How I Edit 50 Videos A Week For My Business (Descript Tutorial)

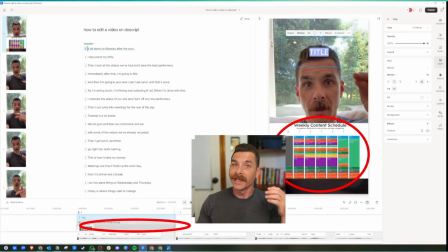And then we need to get some images in here because we need a text hook, we need a visual hook, and we need an audio hook.
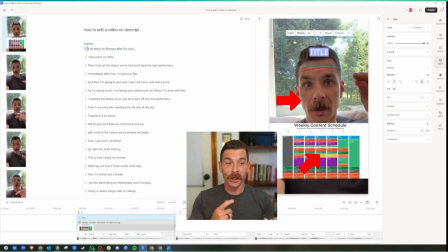The audio hook is me talking. The visual hook is the image of the calendar. And the text hook is the sentence that they are reading at the top.
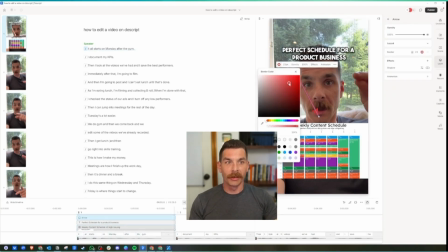I'm borrowing a little bit from the content we created on TikTok, but the text hook is perfect schedule for a product business.
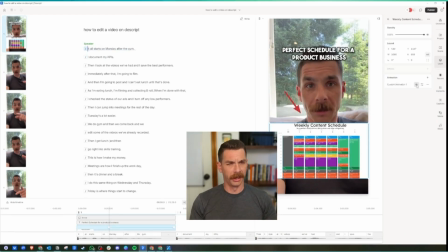This should get you thinking about like, oh, what is a perfect schedule for a product business?
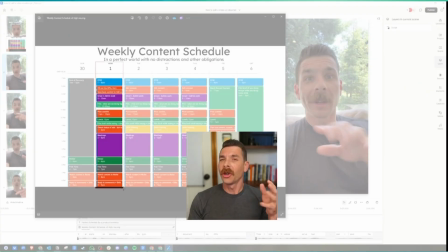Like perfect content schedule? Huh, interesting. So I'm trying to create questions in people's minds so that they feel compelled to get them answered.
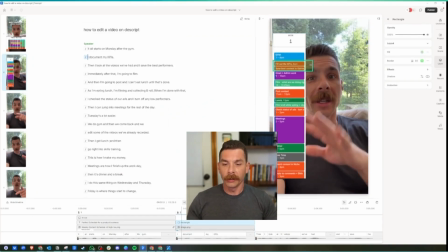Then I'm taking the actual image of the calendar and I'm using a snipping tool to cut out pieces.
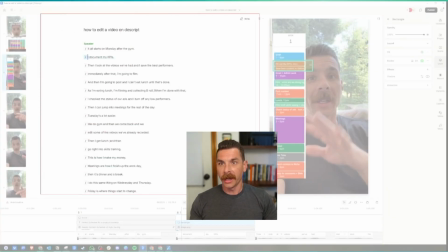You simply click on it and you highlight, and now you have a snip that you can copy and paste or save.
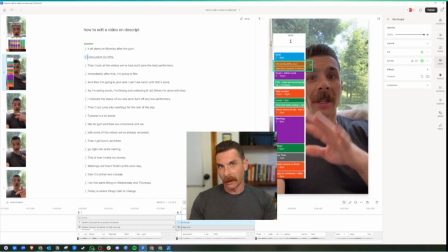So I use snipping tool a lot, and this is what I've used for this one because I can just copy paste it. And what you're seeing me do here is adjust the color of the box because I really want it to stand out and I want to highlight the different sections that I'm talking about. But I'm like, man, yellow, green, that just doesn't work. I think we need red. So I ended up settling on red and creating this box.
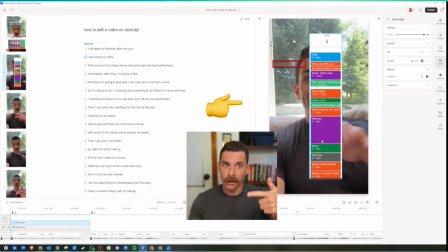I wasn't able to do this on the TikTok editor. That's why I used the emoji finger. But I was able to use the red box on Descript.
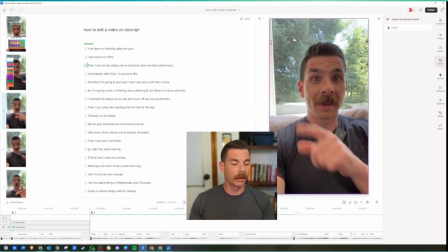And because I can copy paste on Descript, it made things so much easier, let me tell you.
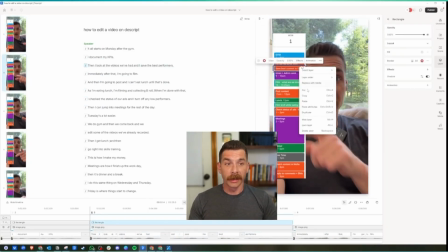So now I'm taking the images and the text boxes and I'm copy pasting
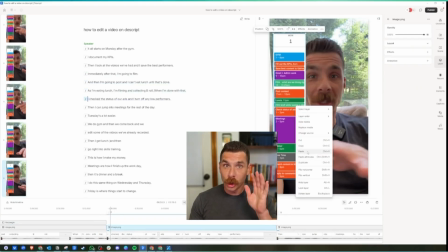them into each scene to show exactly what I'm talking about.
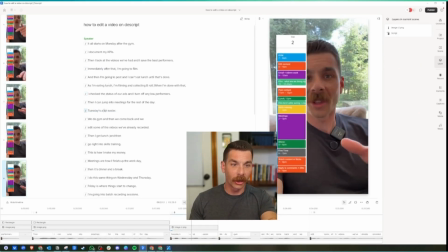You can see there I grabbed another snip because I knew that I needed Tuesday, and I'm resizing it over here on the left side of the video, which is the safe zone, by the way.
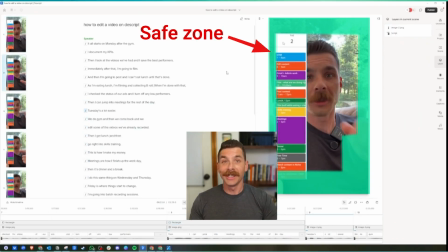I'm trying to keep everything in the safe zone so it's easy to read and not covered up by any of the video elements,
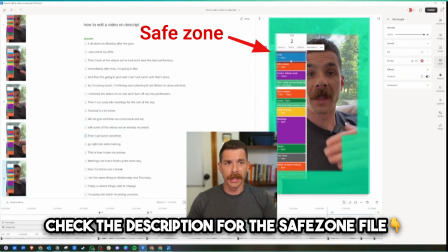like the follow, likes, comments button, and then the description down on the bottom. And then we have, FYP and following up at the top.
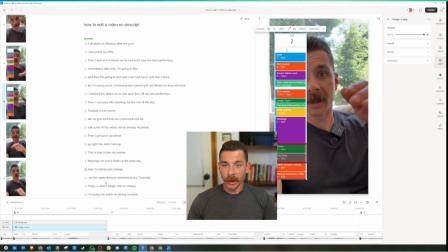We want to focus on the safe zone. And then I'm just going through each scene and adding in the image that I want to show them.
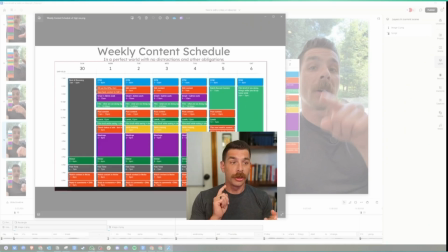Now you can do this with pictures. You can do this with videos. You can do this with GIFs.
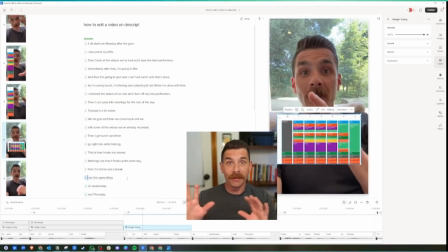You can do it with anything. Any type of media you can drag and drop and overlay.
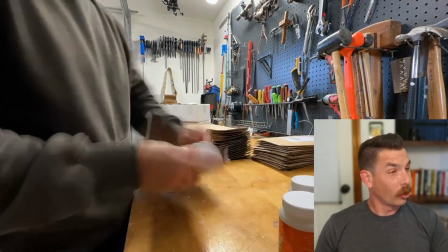So let's say you had a bunch of B-roll. Great, drag it on top. Show the B-roll.
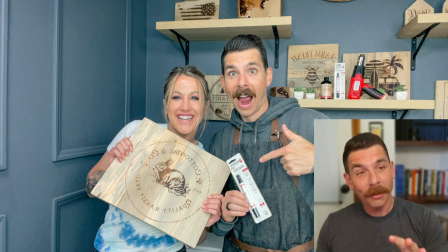Let's say you have a picture, right? Drag and drop the picture on top and add a slow zoom in effect.
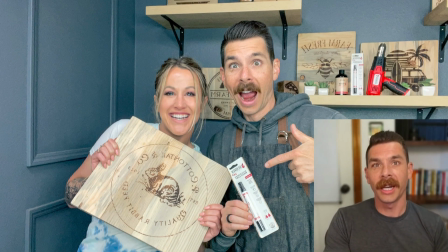It is so powerful when you show versus tell, especially when there's movement.
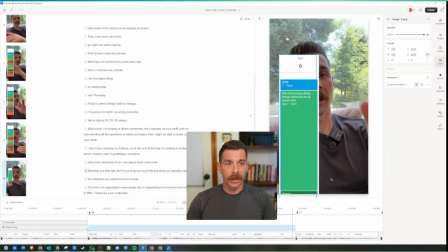See this right here? Watch it zoom. See that?
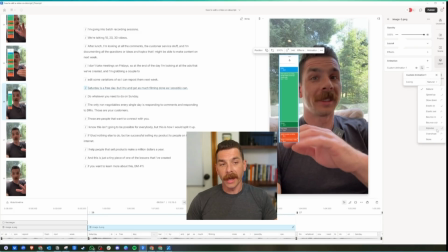That was a zoom in effect that I added within Descript.
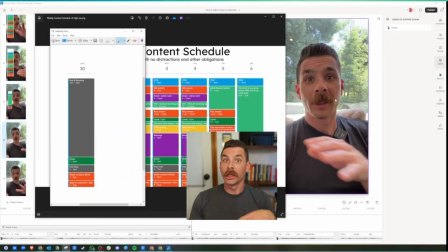So I can make it zoom in and kind of change and add animations with just a couple button clicks.
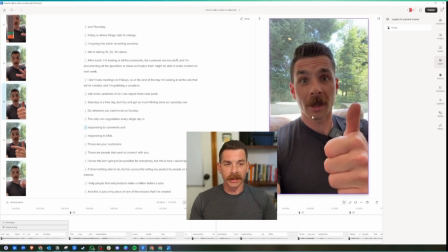And this one, I'm like, okay, I need to really emphasize the reply to comments and DMs portion of this.
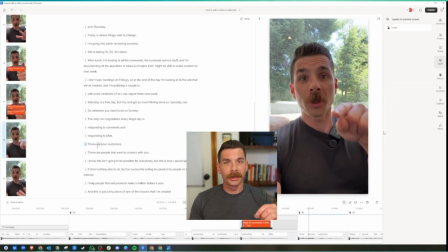All right, let's do that. So I grabbed a couple of clips and I made them bigger. We're almost towards the end here.
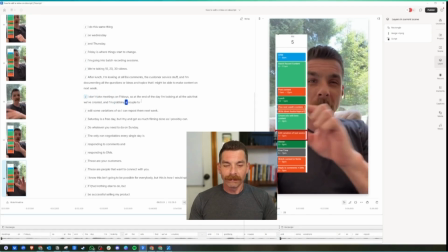And now I'm watching it all the way through to see how I feel about it. And, if I remember correctly, what I've noticed is that it's missing a few things.
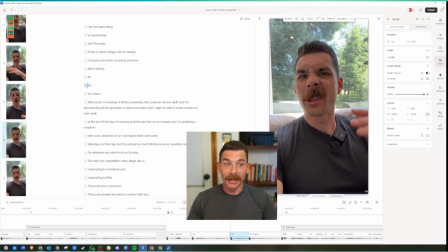It's definitely missing some jump cuts right here. When I say we're talking 10, 20, 30 videos, I want to jump in on each word, really accentuate that point. So what I've done is created separate scenes and then zoomed in on each one.
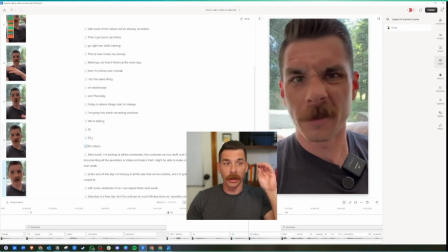So as we go through it and play, it's like boom, boom, boom, and it jumps in further, further, further to really emphasize that point.
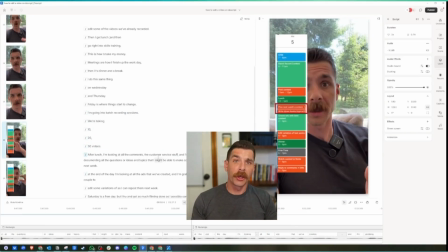Now, sometimes the text doesn't match up to the timeline and what you've said. And so there are situations where you're going to have to go down here and make a few edits and move things around a little bit.
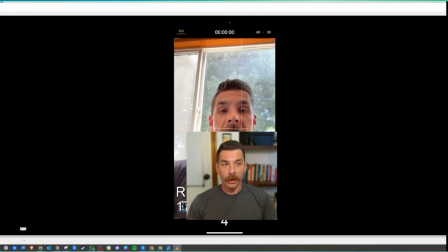And that's okay. But very rarely, Descript is quite good at it. What you're seeing here is me looking at footage from when we recorded.
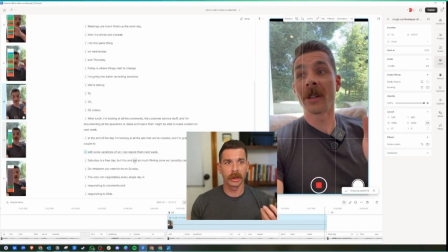I took a screen recording of when I was recording the actual video so I could show what it looks like with the little stop button there and the rule of thirds. And I'm overlaying that to better emphasize the point I'm trying to make.
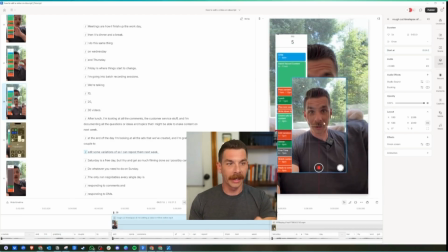I'm just grabbing this video and I'm overlaying. I literally dragged and dropped it on top of the scene. And then I'm clicking right up here. Start at, and I'm starting the video at 4 seconds because I know that that's when the meat of the B-roll started, and you'll see it in the final video.
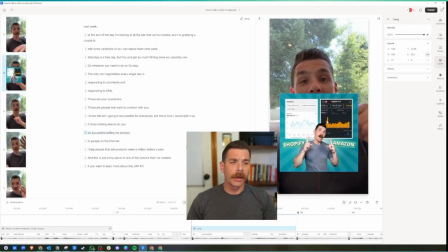So now I'm watching it through and I'm like, okay, we need some more pictures in here.
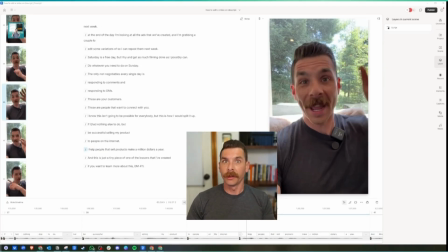So I'll add the picture in and then I'll add a zoom in effect to give it a little extra movement.
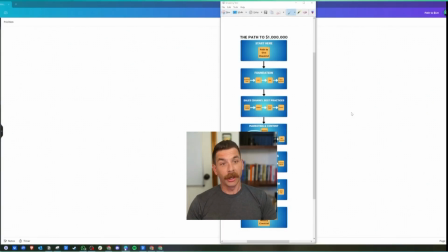And then I'm like, oh, we need more.
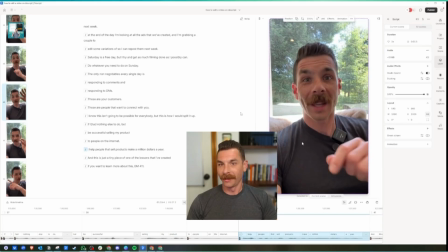So I went into Canva and I literally grabbed a screen grab of the document that I want to show, the image, and then I'm pasting it on top.
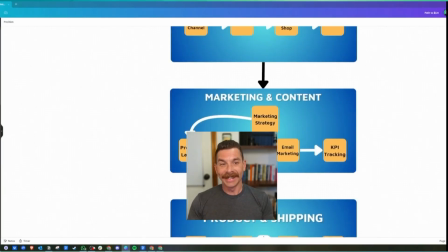That's it. It's crazy to think that it's that simple of just laying things on top, but it really is.
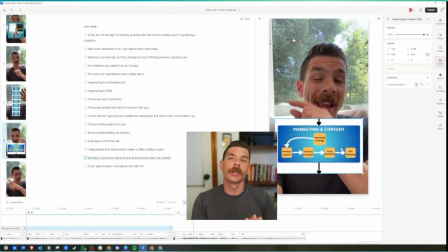And so I'm like, okay, I need just the marketing and content section for this part. So I went and cut it out and I put it on top.
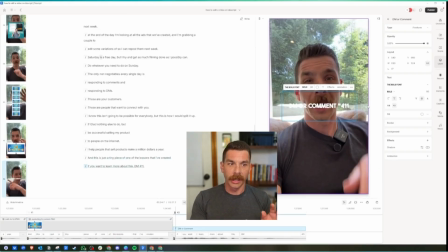I love how you can do that. Now, what you'll notice is we're getting into the captions and titles and text now. I want you to pay attention to where I've placed things.
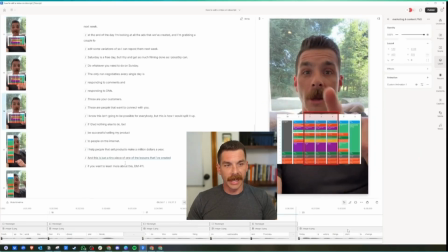So if we go back a little bit, you'll see that I moved this down just enough to be under my chin, right? And that's because I believe that captions need to go right under your mouth. We don't want to make the viewer do extra work by looking at our mouth or our captions.
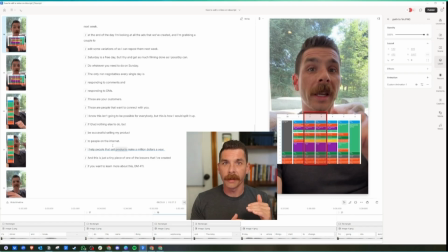We want them to be able to see both at the same time. So I like to place captions just right here. And that means all the other stuff, supporting documentation, goes right here below my chin or to the side of me.
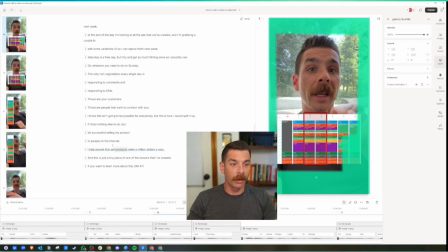Because we have this safe zone right here and I don't want to violate it. So let's see how we put this together.
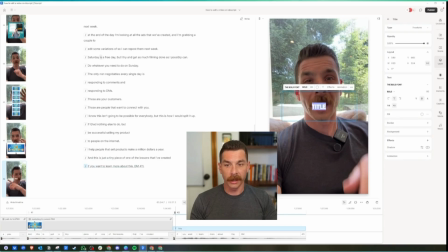Okay, so we need to grab the marketing and content image and get that in there. And then I need to add the call to action at the very end of the video.
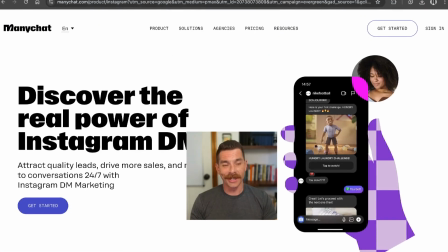DM or comment 411.
We have this connected to ManyChat, by the way, so it will send an automatic message.
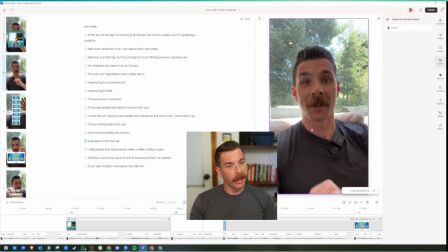Okay, perfect. So we've got that done, and I'm like, all right, I need more supporting documentation.
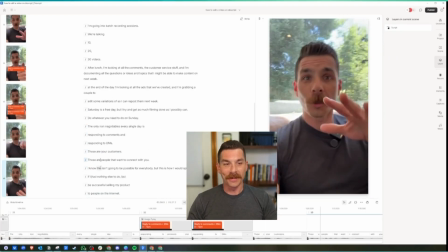So I went and found some images of our Maker's Magic, of our products that we sell, put those in there,
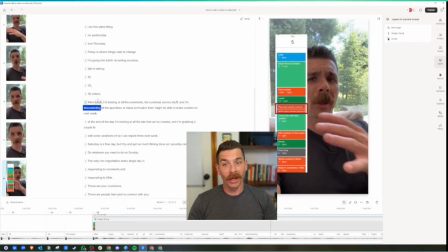added some animations, and now I'm watching it all the way through to see how it feels and where I can add to it.
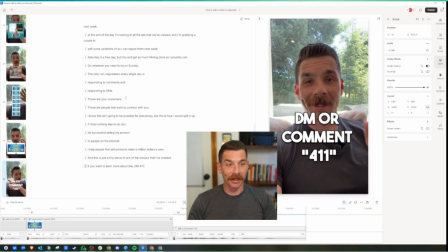Okay, all right, there's clearly some stuff I still needed to work on, and when I come across something that I still need to work on, I will pause the video or go back to that spot and I'll fix it.
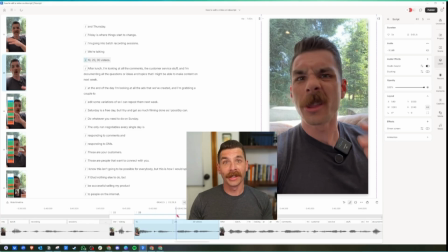Not only that, but I'll keep watching it and keep working on it until I don't get bored when I'm watching it. I put all of my content through the board test. If at any point in time I want to pick up my cell phone and start scrolling or look at something else or check my messages or I get distracted, I'm like, okay, content's not good enough.
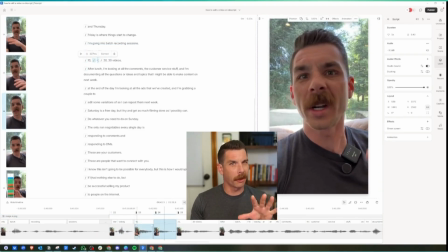We need to make a cut or we need to make it more interesting. The board test is very powerful. Be ruthless on yourself when it comes to this.
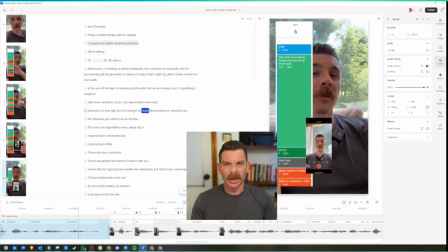And right here, there was a few just things I needed to improve with the jump cuts
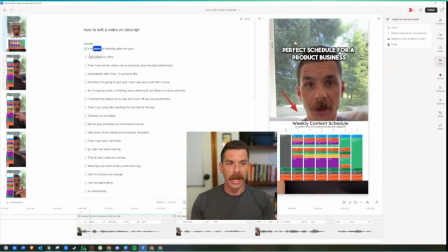and the way that the text and the videos and the supporting images popped up.
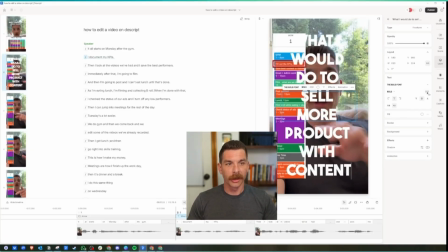So I worked on that here. We're getting closer. It's time to start adding in text.
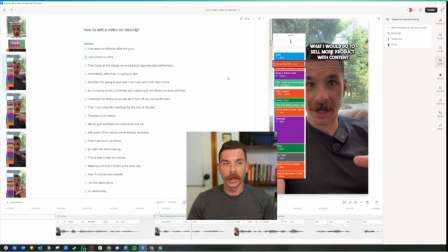And what I'm working on right now is the supporting hooks. So in the very beginning of the video, let me pull up Descript.
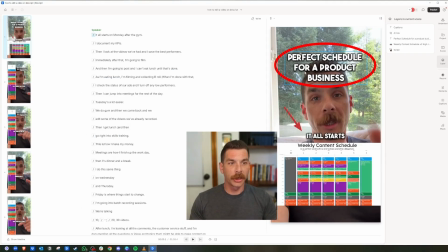You'll see that I have this hook right here.
Perfect schedule for a product business.
Okay, not bad. But, you know, that only lasts for how long?
It all starts on Monday after the gym.
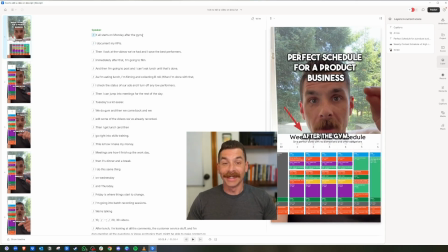Yeah, it's only on there for 1.8 seconds, and that's not really enough time for the viewer to take in everything.
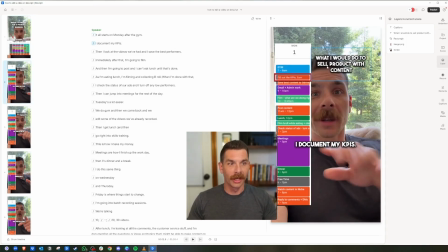So I added a secondary hook right afterwards. What I would do to sell product with content, right?
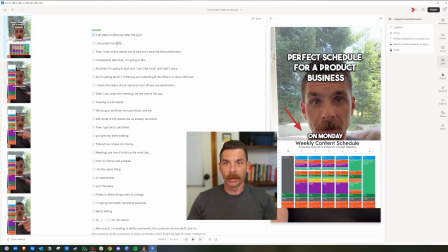So we've gone from the perfect schedule for a product business to what I would do to sell product with content.
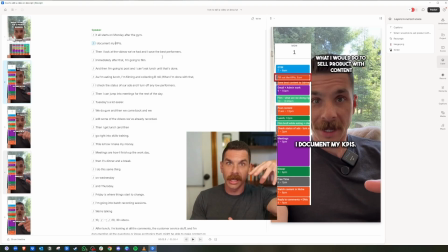Hopefully seeing these trigger words in combination with the actual schedule will get them to keep watching, which is my goal.
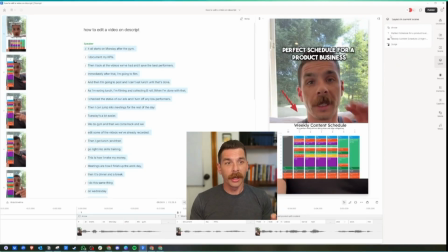All right, let's go back to our editing here. I go through it a couple of different times. I make a few tweaks to the text.
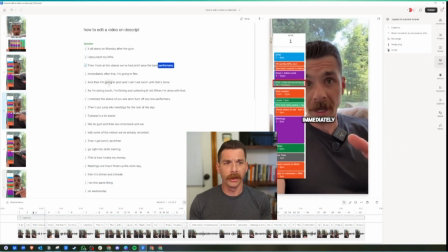I'm really trying to lay things out so they're visually appealing and they're not overlaid on top of anything else.
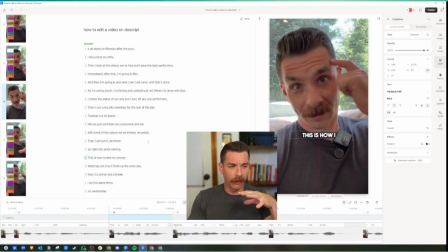When your elements start to cover up other elements, it can take away from them.
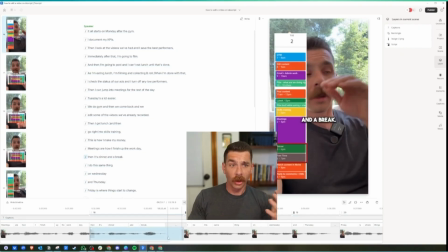And sometimes that's okay. It's totally okay. Use good judgment here.
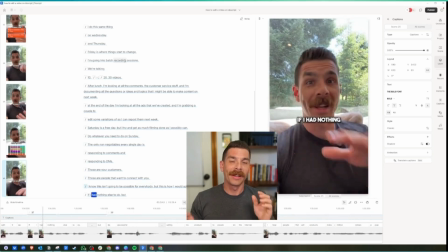There's no rules, but there are a few guidelines that, if used, will make our content better.
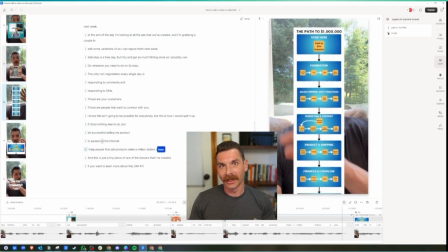And one of those is making sure that our stuff doesn't cover up other elements and cannibalize them.
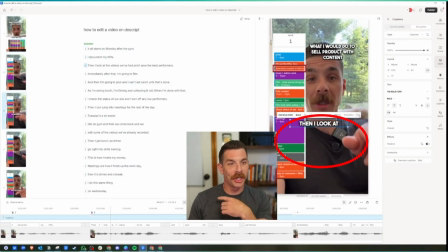Remember, captions go under the chin, stay in the safe zone. Supporting documentation needs to go down here on the side or just completely overlaid.
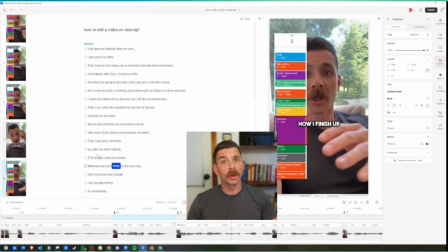But keep the captions on there because most people scroll silently. They don't watch with sound.
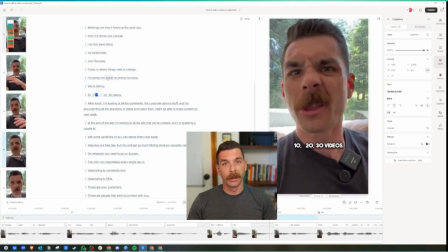I know that for a fact. I mean, at least 40% of my viewers don't watch with sound, which is a big deal.
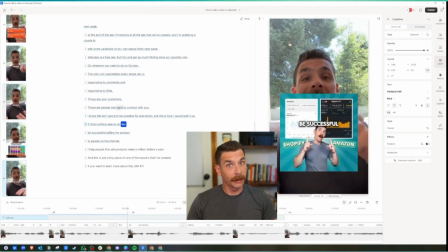That means I need to put captions on everything.